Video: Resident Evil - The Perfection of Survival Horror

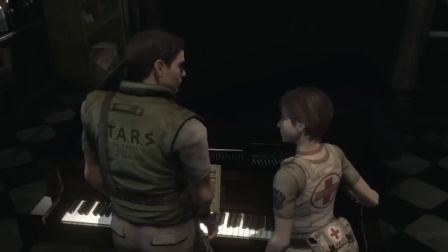Come on, Jill can even play the piano while no culture Chris has to get Rebecca to do it for him.
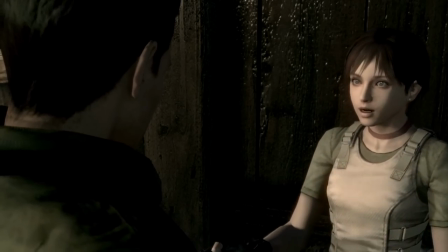On top of all that, only Jill interacts with Barry, and for as cute as Rebecca is, Resident Evil just isn't right without Barry Burton and his big gun.
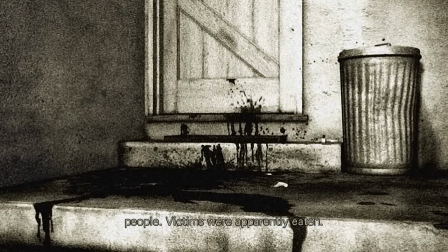After reports of murders in the Arclay Mountains of Raccoon City, the Special Task and Rescue Service sends in a team to investigate the area.
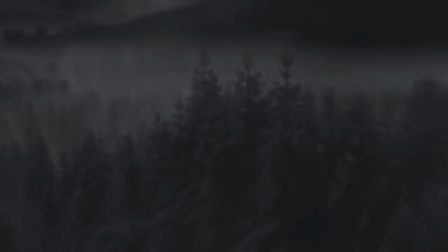That squad disappears, and a second squad comes in to look for them and finds the wreckage of their helicopter.
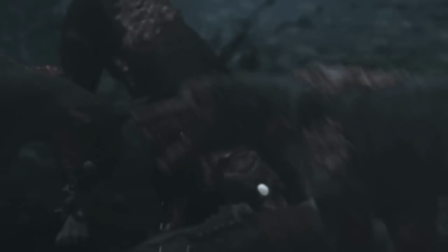Why are they going in the middle of the night? Who knows? They get ambushed by angry dogs, and a few team members make it to a nearby mansion.
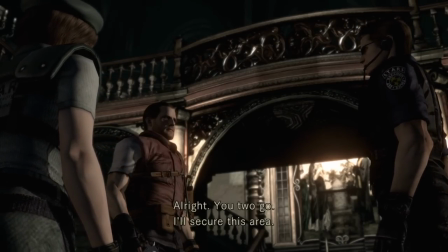When your captain, Wesker, sends you and Barry to check out a gunshot from the west side of the house, you're first given control of your character.
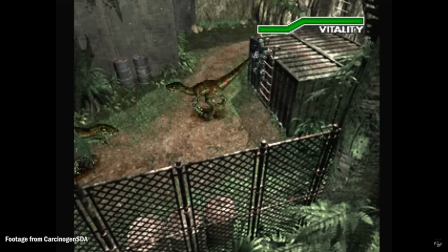And I want to talk about how good this first room is. In the early 3D era, there was a style of controlling your character called tank controls.
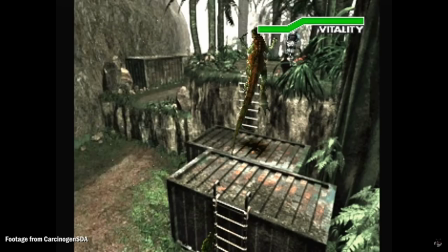Tank controls functioned by making the up button always direct your character forward.
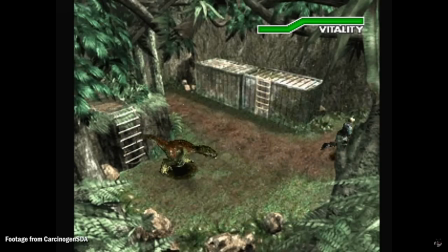So you aren't supposed to press the direction that you want the character to go, you steer them by putting yourself in their position.
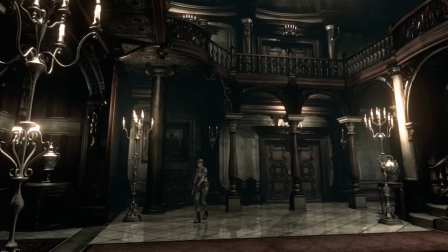Even though Jill is facing me, if I press up, she walks in my direction. If I turn her to her left with the left button, up now directs her this way. It's weird at first. This is a control scheme that has been abandoned in the generations that followed.
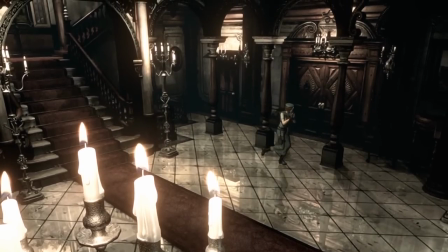And I'm not here to say that tank controls are great, but I am going to tell you about what is great about them.
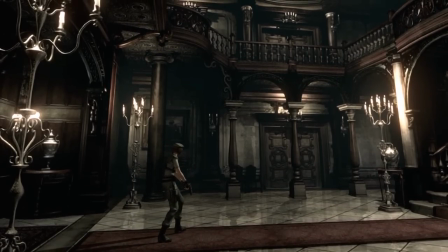And that's the ability to implement a cinematic camera style.
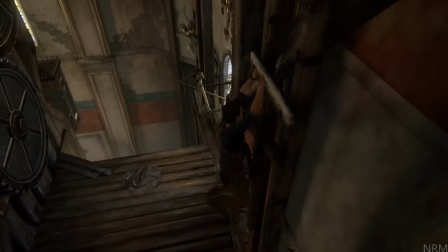When we play games now with our fully 3D worlds and total camera control, games don't feel like cinematic experiences as we play them.
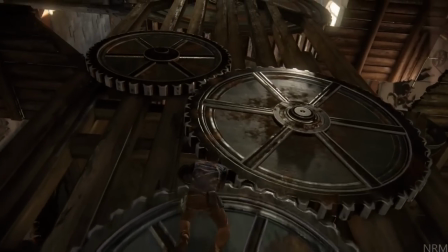Because when you watch films, usually, the camera isn't flying around like that.
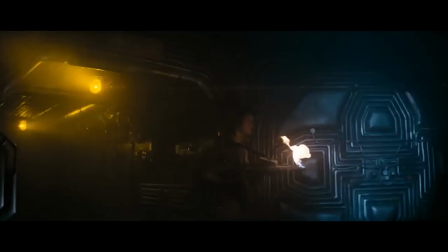Sure, there's handheld and dolly shots and computer-generated scenes, but when we look at something like a small-scope horror movie,
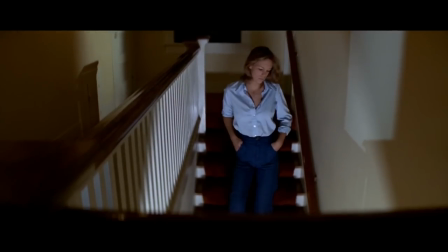scenes are usually constructed of a series of well-placed camera shots. Things are meticulously placed in the frame to evoke a feeling from the audience.
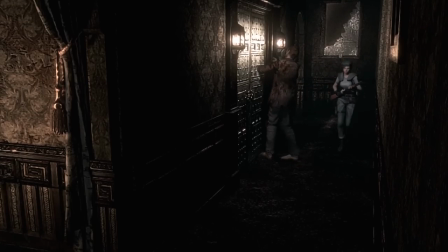There's an art to cinematography, and Resident Evil's still camera, using 3D characters against 2D pre-rendered backgrounds,
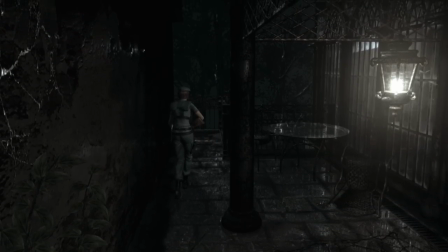gives the game a movie-like feel that, in my opinion, hasn't been captured again to this day.
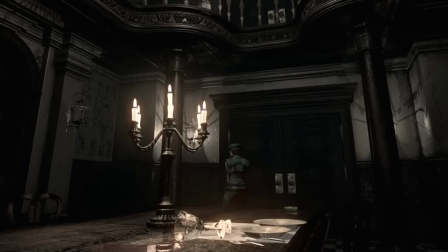When moving Jill forward, the camera is static until she crosses a certain point, and then the camera cuts to another angle, just like it would in a movie.
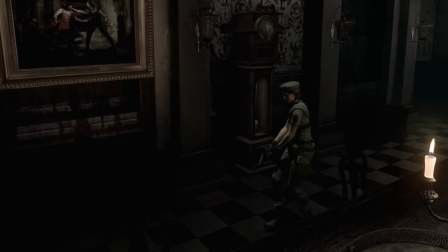It's jarring at first, but it really does feel like you're controlling a character in a movie.
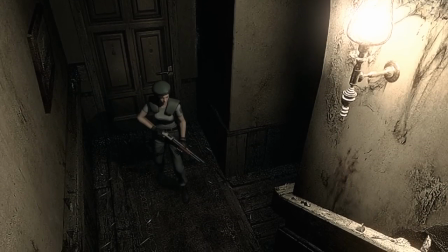This leads to suspenseful moments where you're walking down a hallway and you're scared to go forward because you can't see what's waiting for you once the camera angle changes.
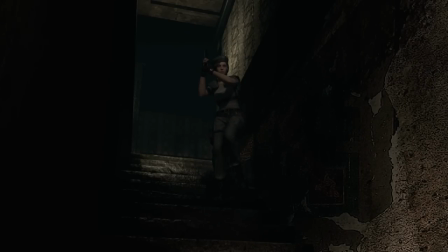Even though Jill is looking forward, we can't always see what's in front of her. Some players may just find this straight up frustrating.
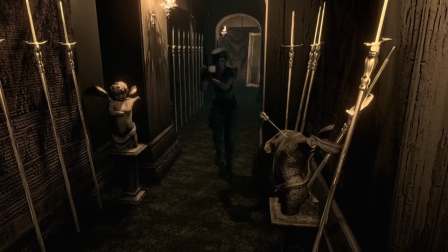I never did, because it feels like a horror movie to me. It feels like a scene where you're focused on a scared character, but the camera isn't focused on what they're looking at.
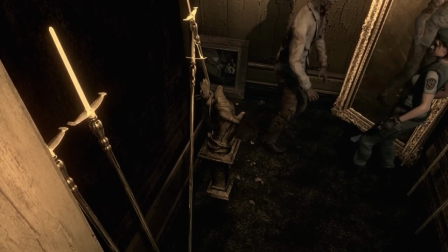It's focused on them. And though the character can see what's in front of them, the audience can't. It's a good way to build tension and set up a scare.
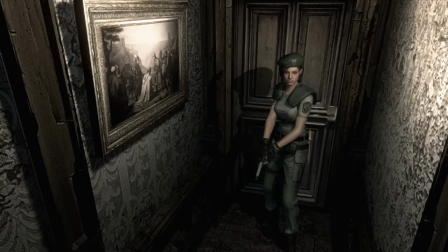This east wing staircase area is the perfect example. Open this door and the camera focuses tight on Jill.
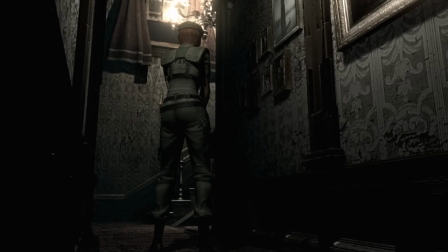Take a few steps forward and the camera shifts to an angle that leads to an open area with a staircase and you can hear zombies breathing and shuffling around. You can partially see a zombie beyond the corner. A few steps more and you get a downward angle that reveals a zombie with his back turned to you.
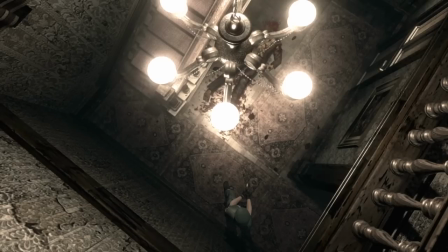If you just run into this room haphazardly, you could get bitten. You want to proceed carefully in Resident Evil and the static camera angles reinforce that.
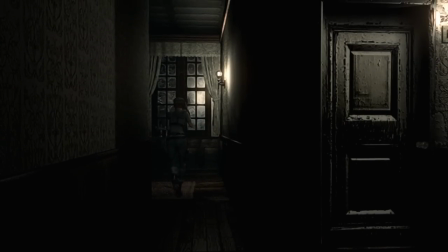And because the static angles are so important to the feel of the game, the tank controls become necessary.
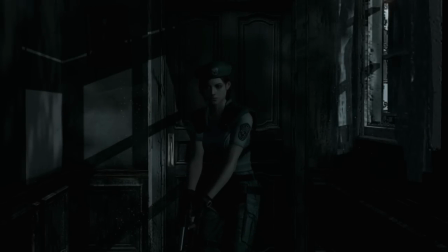A lot of the game's tension comes from the feeling of not knowing what's waiting for you around the corner.
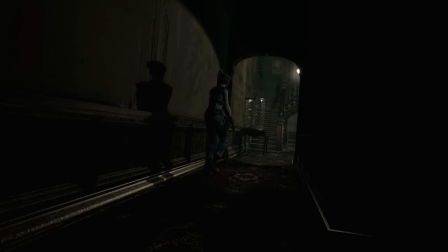It's probably nothing, because zombies aren't in every room. But there could be one there, you just don't know.
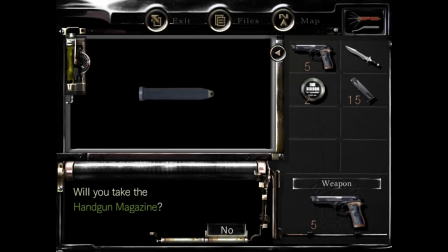Since up always means forward, regardless of the angle, it means you can hold the up button to keep Jill walking forward while the camera changes to different perspectives.
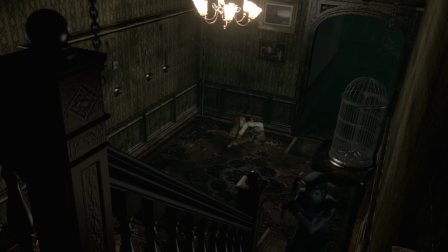So I know tank controls aren't the smoothest control scheme ever made, but it really works for this game and its camera style.
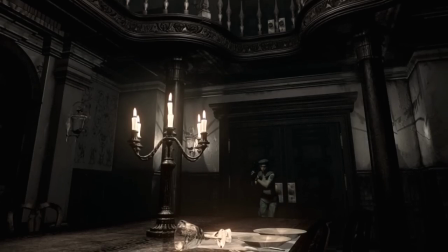The first dining room is a great place to introduce the controls to the player as they figure out how to steer the
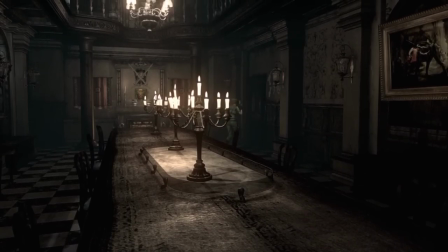character forward and around this table as the camera jumps around and the mood of this room is so good.